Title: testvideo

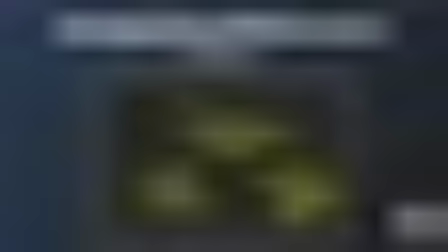4:06 Really, we create as much as we feasibly can before we run out of memory or patience, whichever comes first. So this would apply to models first, and after breaking down what types of flora that we need,
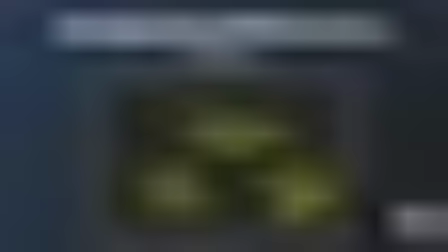4:19 trees, bushes, shrubs and flowers, etc., we should try and find at least 3 different types of each of these. For instance, if it's trees, you might find that you need some birch trees,
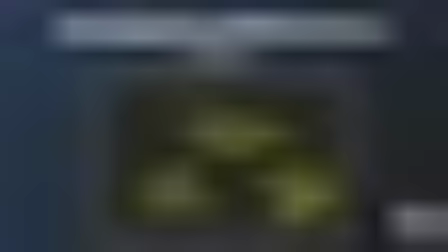4:32 some alder trees and some Scots pine trees, and you would create 3 variations of each one of those trees. Now alongside this, the scale and the
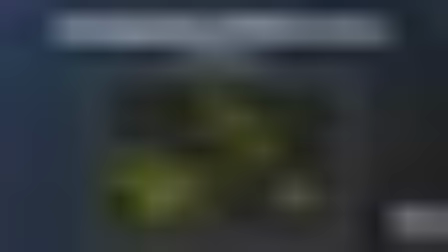4:46 rotation, the translation and the colour randomisation is usually enough to achieve what we need. We should really pay close attention to the reference though, to make sure that it's informing all of our choices.
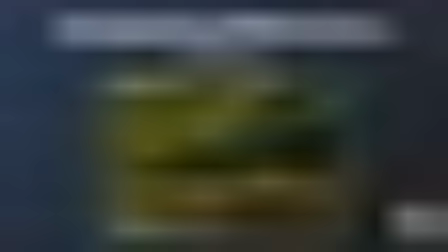5:01 So next up is grouping. And it's all well and good randomizing each asset, say in a grassy field or in a forest. But quite often it's how these elements bunch up that creates the reality.
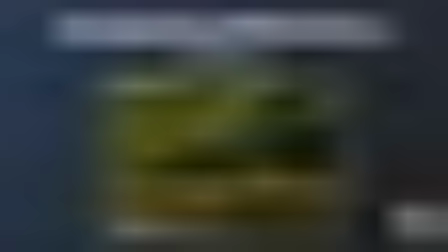5:16 So taking a look at some forest first, you'll notice that breaking up the variation are usually groups of trees or colours,
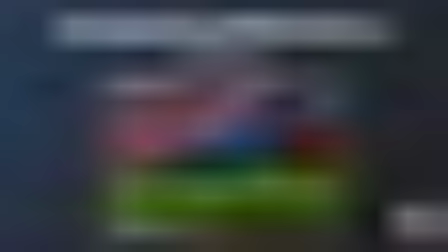5:24 and within these patches of groups are further variations, and this adds a lot of richness to the scene. So here we have an example of just this grouping within a forest.
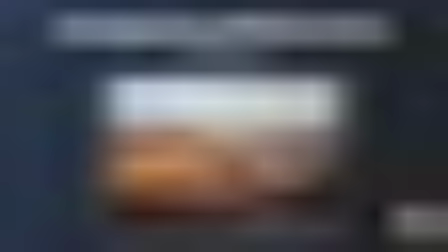5:37 But we can also observe it within rocks, and in this case, the groups add a lot of interest to the scene rather than just allowing everything to, blend into one rock face.
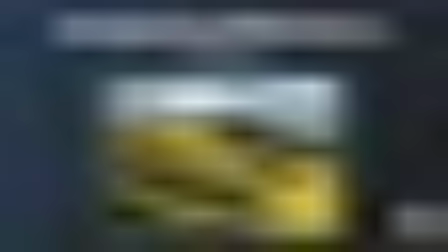5:49 On a grassy plain, you get the same idea. This time it's with smaller plants and shrubs.
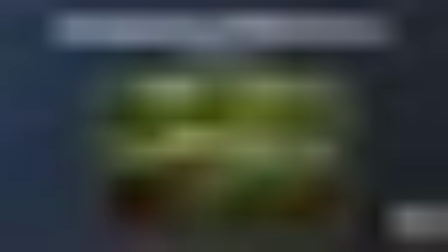5:57 And within a forest, you might find that it's the flowers that really add it. And there are reasons behind this. We can talk about them a little later. But it's important to spot these within your scene and make sure that you're doing them justice in the final image.
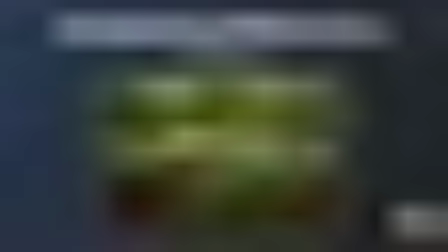6:17 So just to jump back,
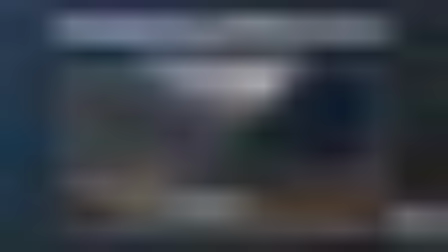6:19 one thing I want to mention before we move any further is scale, and it's really something that needs to be observed and respected. It will make your life a lot easier if you start to work in real world scale. This will not only save you time later, as correcting these scale issues later down the line is very annoying,
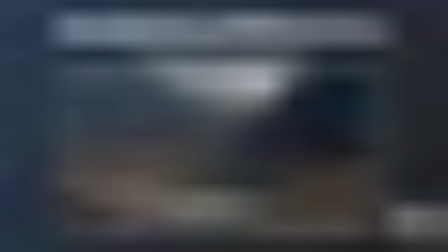6:39 but it also means that your light calculations within the scene will be correct, as these also work in real scale.
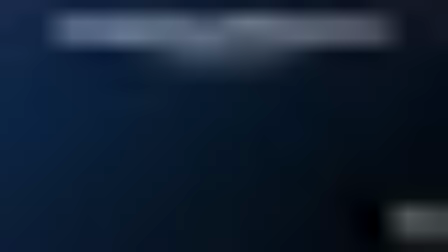6:49 Understanding is the final one I'll mention. Looking is one thing,
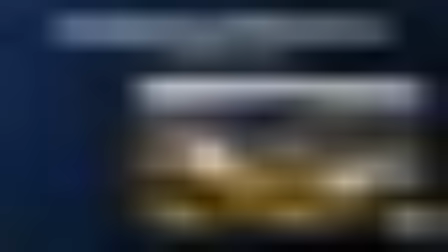6:54 but trying to understand why certain plants or trees or other flora or dressing exists in the way it does will not only create a much more believable image, but will also help you design your own when reference is lacking. On any new environment, it's worth looking into the geology of the land,
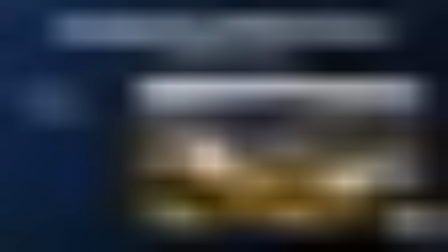7:16 the types of flora or plants that grow there, which patterns emerge when viewed from a distance, and what are the physical properties that give character to that particular environment. And this could be simple: trees not growing on certain angles or heights or proximities,
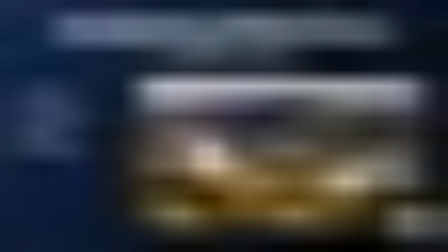7:35 more flora growing where water would build up, or rocks building up in certain areas. We have some tools at our disposal within Houdini to help us with this though, and we'll cover them later when we move on to scattering.
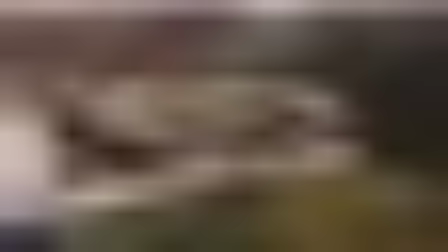7:48 On an asset level though, when analysing any object, as mentioned previously, I would start with the model and make sure that all the surfaces, dimensions and silhouettes match. It's important to constantly check the object from as many different angles as possible,
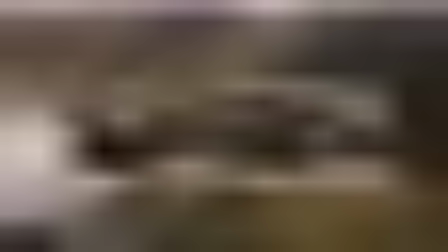8:05 and perhaps even switch between orthographic and perspective views to check the dimensions. This of course applies to any sculpting that's required.